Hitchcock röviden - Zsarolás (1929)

Sziasztok, ez itt a Hitchcock Challenge következő része, a mai filmünk a zsarolás, vagy eredeti címén a Blackmail, és most nézzük meg közösen.
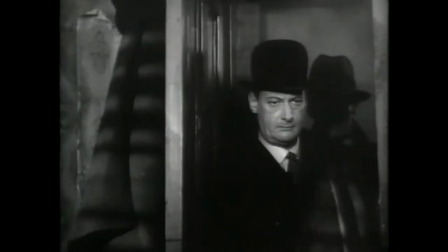17s
Akcióval kezdünk. Két rendőr rajta üt egy veszélyes bűnözőn. Beviszik.
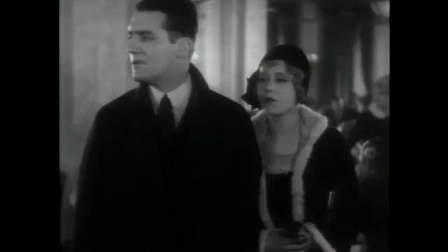22s
Aztán az egyikük meló után elviszi a csaját bulizni, ahol megjelenik a lány másik hódolója.
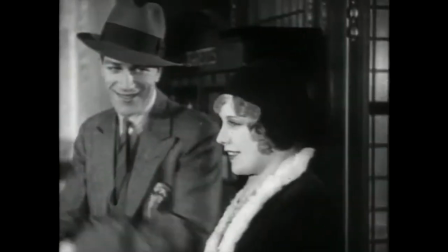27s
Ezért lepasszolja a rendőrt, és szépen megpattan az új csávóval, aki fölviszi a lakására.
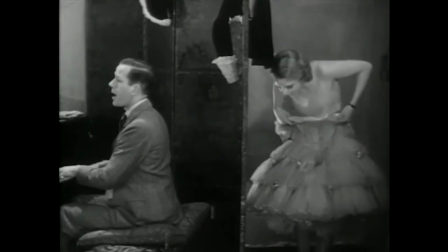32s
Romantikusan zongorázik neki. Felpróbáltat vele egy véletlenül ott lévő tűszoknyát,
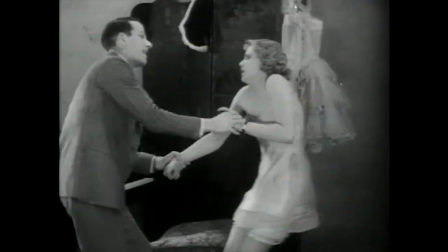40s
összesmárolnak, a csaj rájön, hogy mégsem akarja, a csávó viszont elkapja, ágyba viszi, de a csaj lenyúlja a pontot lévő kést,
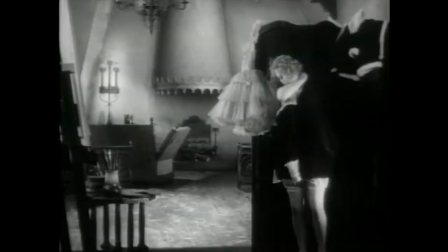47s
és kinyírja a szegény erőszaktevőt. Eltünteti a nyomokat, de valaki megfigyelte.
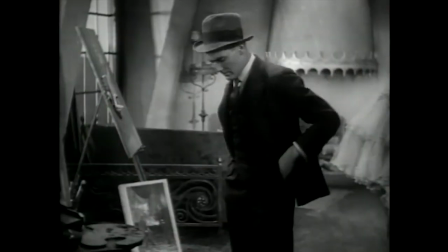53s
Közben a rendőr srácot ráállítják az ügyre, aki hamar rájön, hogy a csaja a tettes, az áldozat meg a tegnapi locsoló.
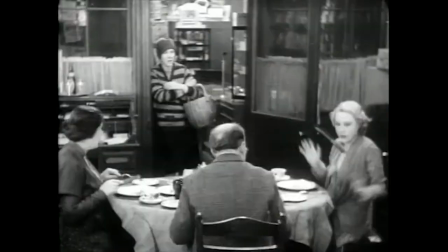60s
A lány reggeli közben idegrohamot kap egy késtől, gyorsan a munkába menekül, mert amúgy eladó.
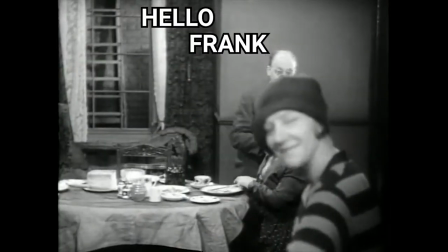66s
Befut Frank, a rendőrpasas.
Hello, Frank.
A csajnak elmondja, hogy tudja a titkot, de falazni fog neki.
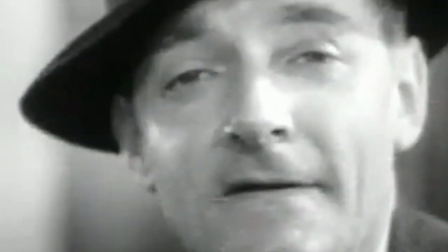71s
Ekkor megjelenik a zsaroló.
I want to get on to Scotland Yard.
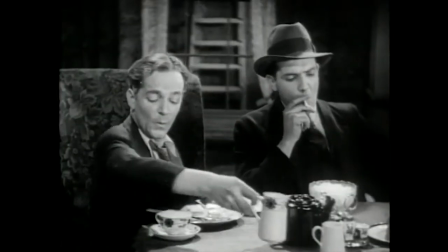75s
Felveszi a tipikus filmes pózt, meghivatja magát reggelizni, Frank meg tejjel neki, hogy tartsa a száját.
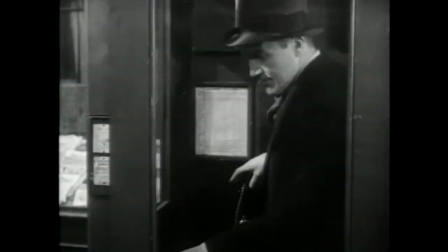82s
Közben a Yardnál jelentkezik valaki, aki látta a fickót éjszaka a háznál, szólnak Franknek, aki visszazsarolja a zsarolót, befutnak a fakabátok.
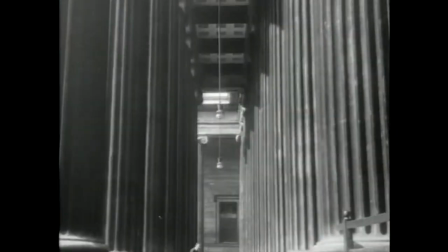90s
A csávó kiugrik az ablakon, és bemenekül a British Múzeumba. A zsaruk kergetik, felrohannak a tetőre, ahonnan a halálba zuhan.
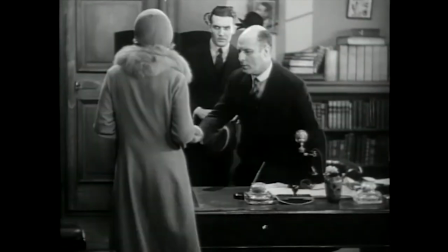98s
A lány lelkiismeretileg bemegy feladni magát, Franknek kell tőle új lenyomatot venni és lecsukni.
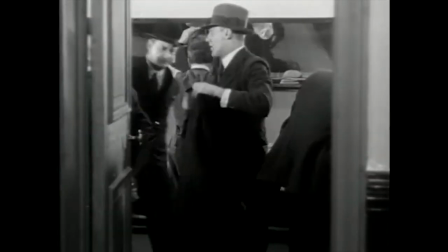104s
A kollégája kérdezi tőle, hogy ma is megy-e bulizni a csajával. Nem, ma nem, válaszolja Frank. Nem is ez a vége. Hitchcock szerette volna, hogy így legyen vége, de a producerek nyomására végül az lett,
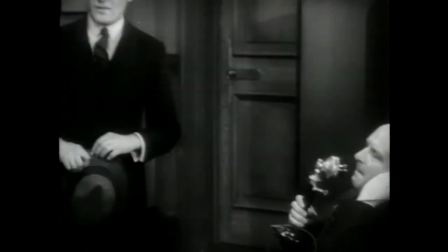116s
hogy amikor a lány bemegy feladni magát, akkor Frank pont ott van és lebeszéli erről a butaságról.
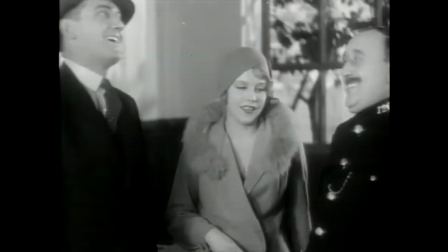Hitchcock ezzel a filmmel bebiztosította a hírnevét, mert nagyon nagy durranás volt.
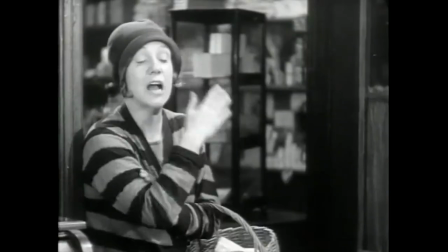130s
A leghíresebb jelenet a reggelizős, amikor a szomszéd néni ecseteli, hogy ő bizony késsel nem szúrna le senkit, mert jó brit módjára egy téglával vágta volna fejbe.
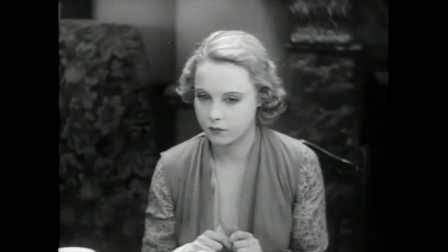138s
Ahogy mesél, a lány csak annyit hall a sztoriából, hogy kés, kés, kés.
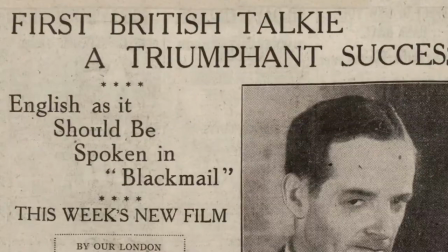146s
Ez már kemény hangdramaturgia, mert hogy ez volt az első brit hangos film. Az angol producerek pánikba estek, amikor jöttek az amerikai hangos filmek, és kiderült, hogy a közönség szereti őket. Úgyhogy az éppen futó filmjeiknek egy-egy jelenetét újraforgatták. Elvileg a zsarolásnak is csak az utolsó tekercse lett volna hangos, azonban Hitch számított rá,
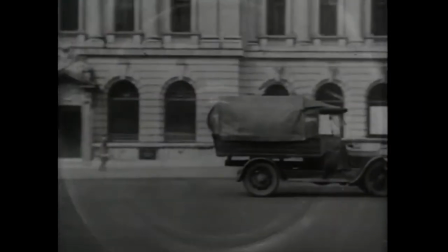166s
hogy a producerei időközben meggyőzhetőek lesznek, ezért úgy forgatott, hogy minél könnyebben lehessen átalakítani a filmet hangos filmé.
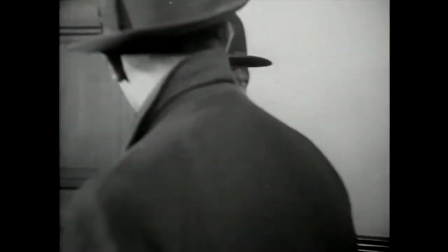173s
A detektíveknek itt azért látjuk a hátát, mert ez néma filmben is teljesen jól elmegy, de később gond nélkül lehet rá hangot tenni.
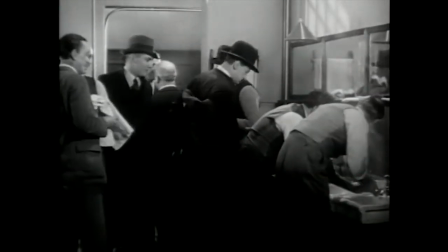180s
A mosdós jelenetben annyi rendőr van benne, hogy fogalmunk sincs kibeszélő, bármi rászinkronizálható.
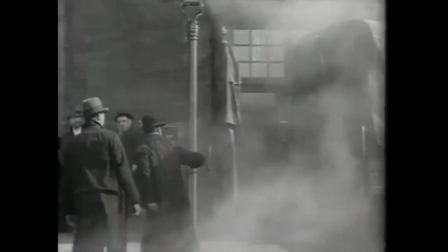185s
A forgatás első heteiben igyekezett olyan jeleneteket felvenni, amihez amúgy sem kellene hang, üldözés, akció, stb. Így amikor végre tényleg döntöttek a producerek, hogy nosza, akkor csináljunk egy teljes hangos filmet, akkor igazából minimális újraforgatással megoldható volt a dolog.
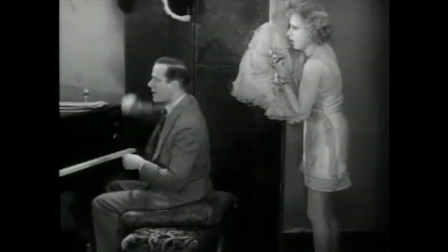200s
A leglátványosabb különbség itt a gyilkolás előtti résznél van.
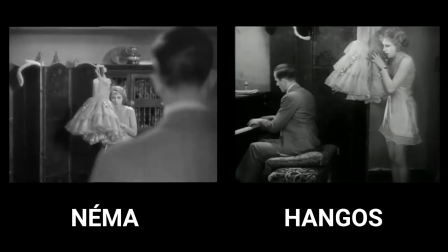204s
A néma verzióban több volt a kameramozgás, érdekesebb beállításokból állt, a hangos verzió az viszont elég statikus.
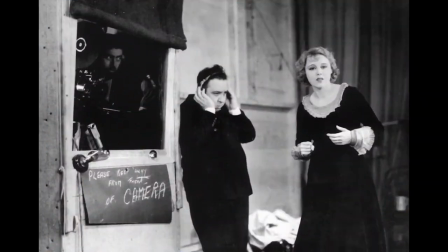211s
Ez azért van, mert a kamerát betették egy nagy hangszigettel dobozba, aminek az egyik oldala üvegből volt, és azon keresztül vette fel a kamera a jelenetet.
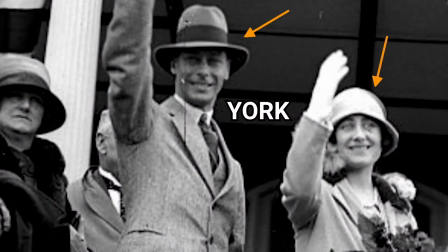218s
A forgatást meglátogatta York hercege és hercegnéje is, annyira kíváncsiak voltak, hogy bepréselődtek ebbe a fülkébe. Technikailag nem volt csak lehetőségük több hangsávot összekeverni, ezért amit hallunk, azt egyszerre vették föl minden esetben.
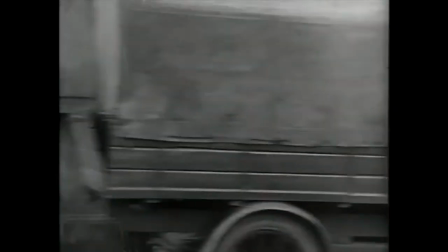232s
Tehát ennél a résznél a zenekar mellett ott volt egy tülkös, meg egy zörejművész.
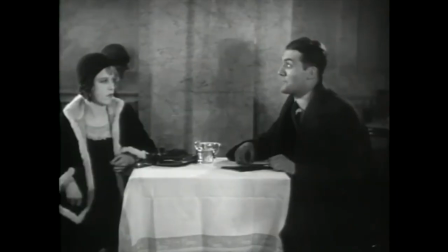239s
Sőt, a két szereplőből igazából csak az egyik beszél, a másikuk tátog.
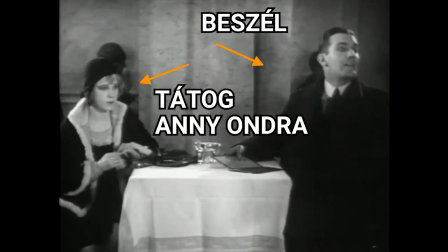244s Funny, aren't you?
Ő Annie Ondra, akinek erős csehszlovák akcentusa volt, ezért a kamera mellett egy külön mikrofonnal ott állt egy brit színésznő. Ez a megoldás egyébként többnyire működött, de azért vannak érdekes pillanatok.